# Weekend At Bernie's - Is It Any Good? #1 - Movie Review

But as I said, a good concept in and of itself isn't enough to guarantee a good film.
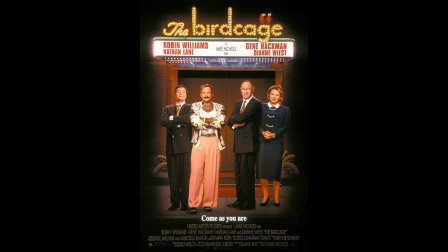I've seen lots of films that had good concepts but were badly botched.
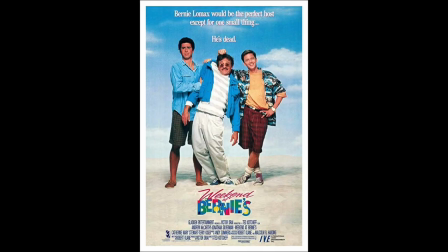It's all in the execution. So the question is, does this film take advantage of its premise? I mean, it kinda does alright, I guess. But I also couldn't help but feel like more could have been done with it.
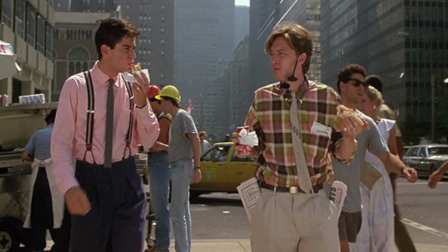Something this film doesn't quite understand is that comedy isn't just about the comedic setup and the jokes that they tell,
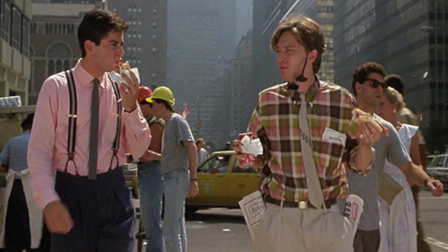but it's also about the characters that they happen to. Take the zipper gag and There's Something About Mary, for instance.
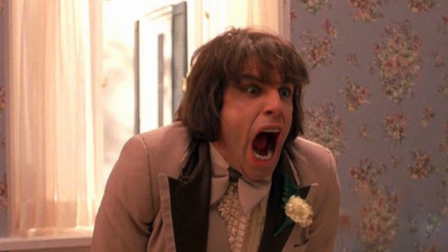That joke isn't funny because some random guy gets his zippers stuck in his scrotum.
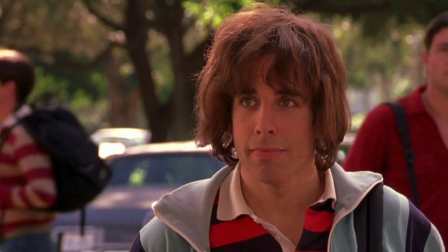It's funny because it's happening to this particular character.
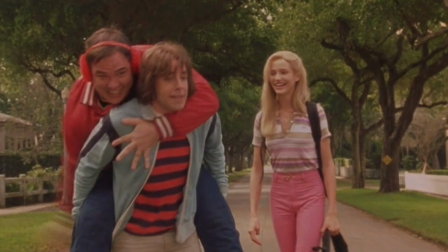Because he feels like a well-rounded and well-written character, and because we understand his motivations,
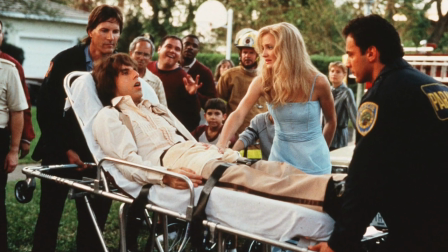we are able to identify and empathize with him more, which in turn makes the situation all the more funny.
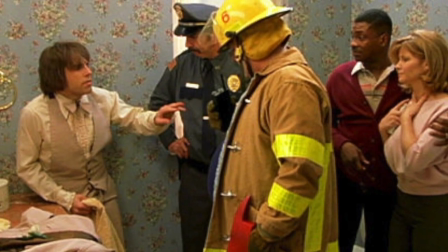If the joke had just started with the zipper gag without any background or context or frame of reference,
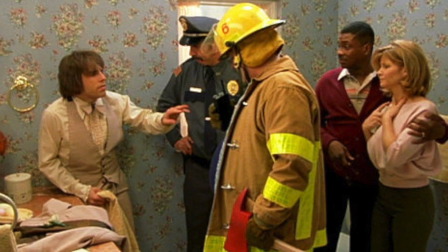then the joke wouldn't work because we would have no attachment to these characters.
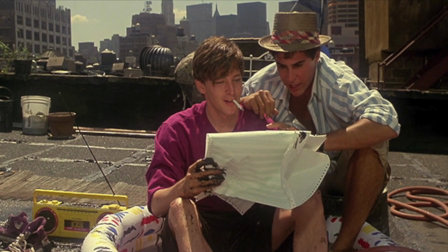And these characters in Weekend at Bernie's are not the best written.
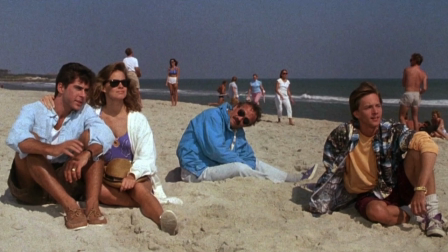They mostly seem to be going for broad stroke archetypes rather than actually trying to write good characters.
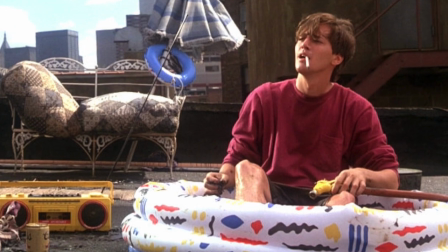Larry is the slacker who always gets Richard into wacky hijinks.
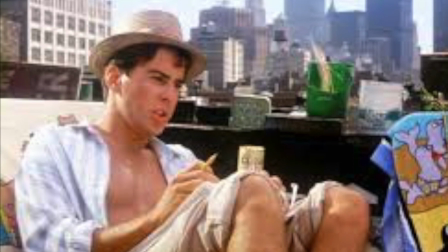Richard is the nice guy with a stick up his butt who constantly lets Larry talk him into his crazy ideas.
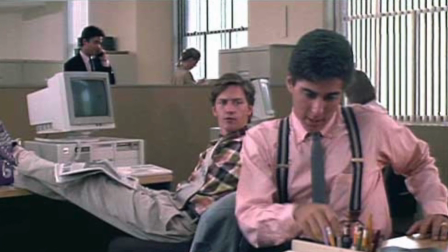This is not a new comedic dynamic, and the film adds very little to their characterizations beyond these stereotypes.
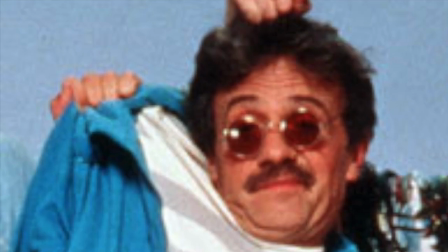Surprisingly, Bernie actually gets more characterization than they do, and he dies 40 minutes in.
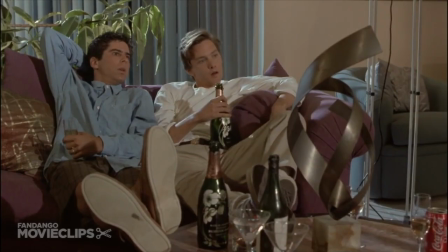He even gets more development after he's already died,
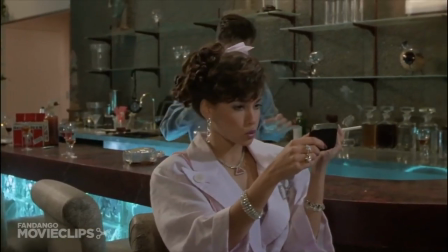like how apparently he's so terrible in the sack that his mistress describes sexual intercourse with his corpse as being an improvement. Apparently, when he was alive, he was, well, a little too quick on the draw, shall we say.
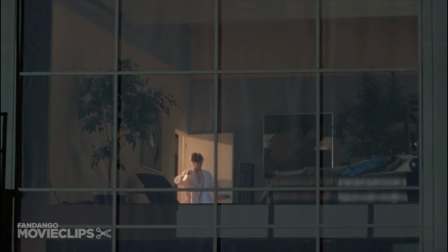Either that, or once he got what he wanted, he didn't bother trying to please her.
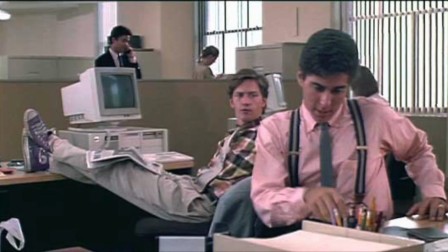Sorry, that got a little bit off topic. Anyway, back to these two guys. Are they at least passable characters?
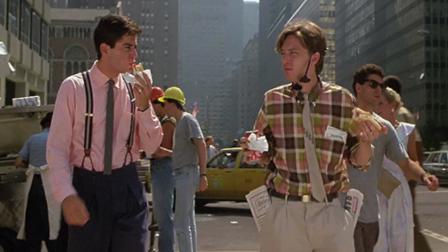Well, I'll say this. They do not start out that way. In particular, I was having some major issues with Richard.
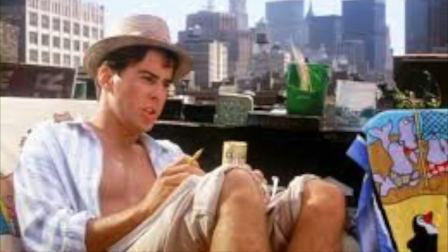He was awful at the start and was horribly written.
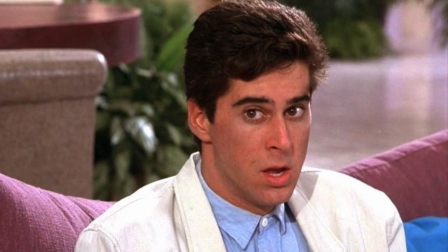I guess they were attempting to go for the lovable, awkward, goofball vibe,
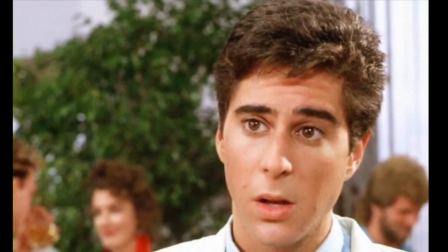but he instead comes across as someone with absolutely zero social skills, and it is painful to watch.
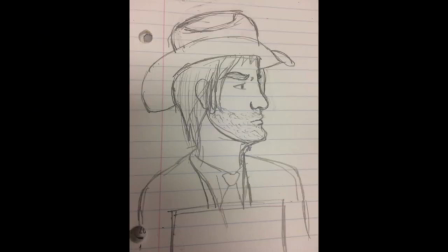Want proof? Well, there's this scene.
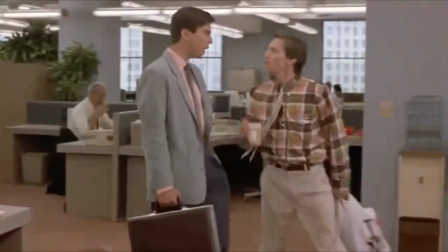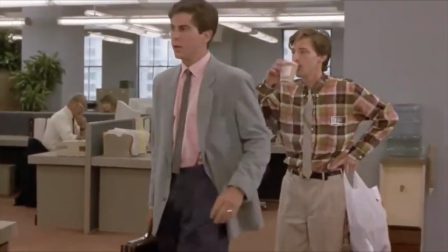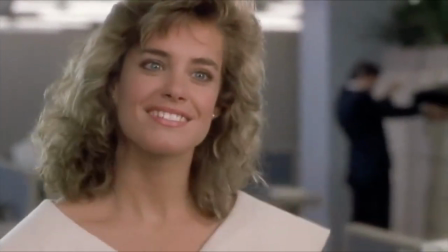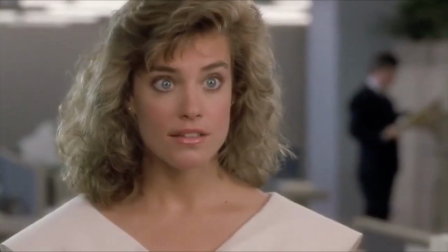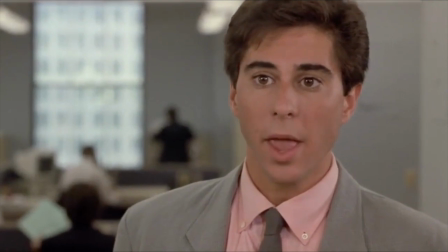My aunt is very sick.
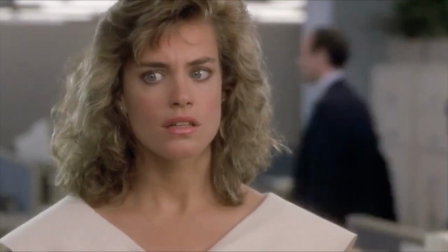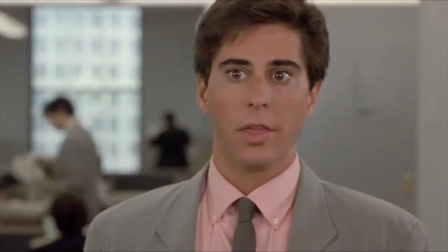What? Nothing.
And how about this?
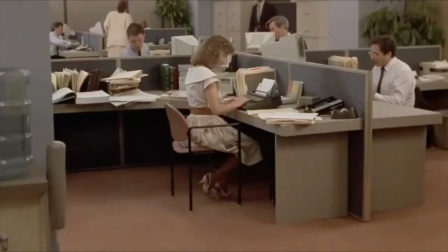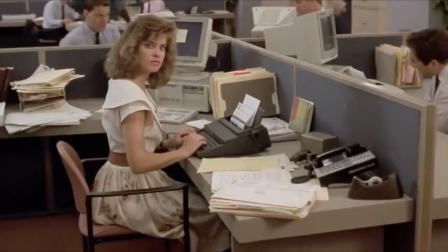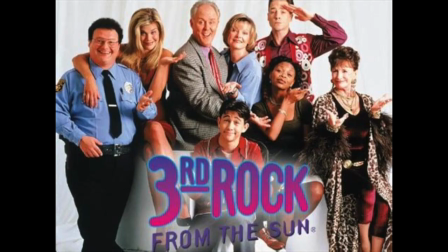Okay. This goes beyond no social skills. This is third rock from the sun levels of no social skills.
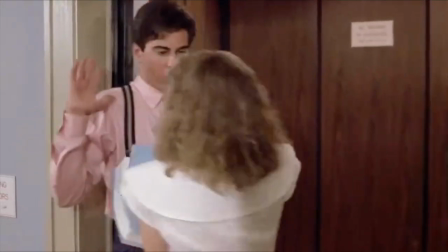It also doesn't help that his comedic timing here is just off.
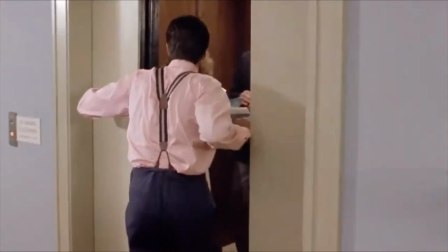It feels forced and artificial rather than spontaneous.
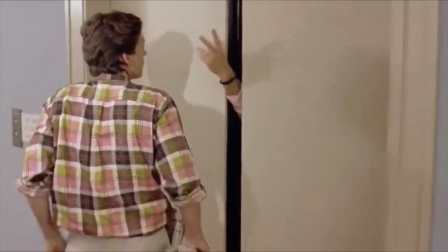It takes a lot of effort to make that kind of awkward clumsiness feel natural, and it just straight up doesn't here.
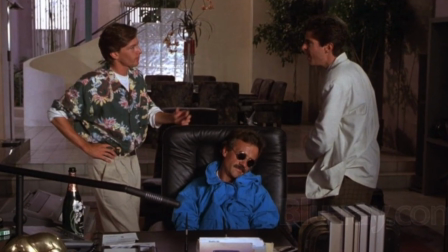But things do improve once they actually get to the beach house and are actually given good material to work with.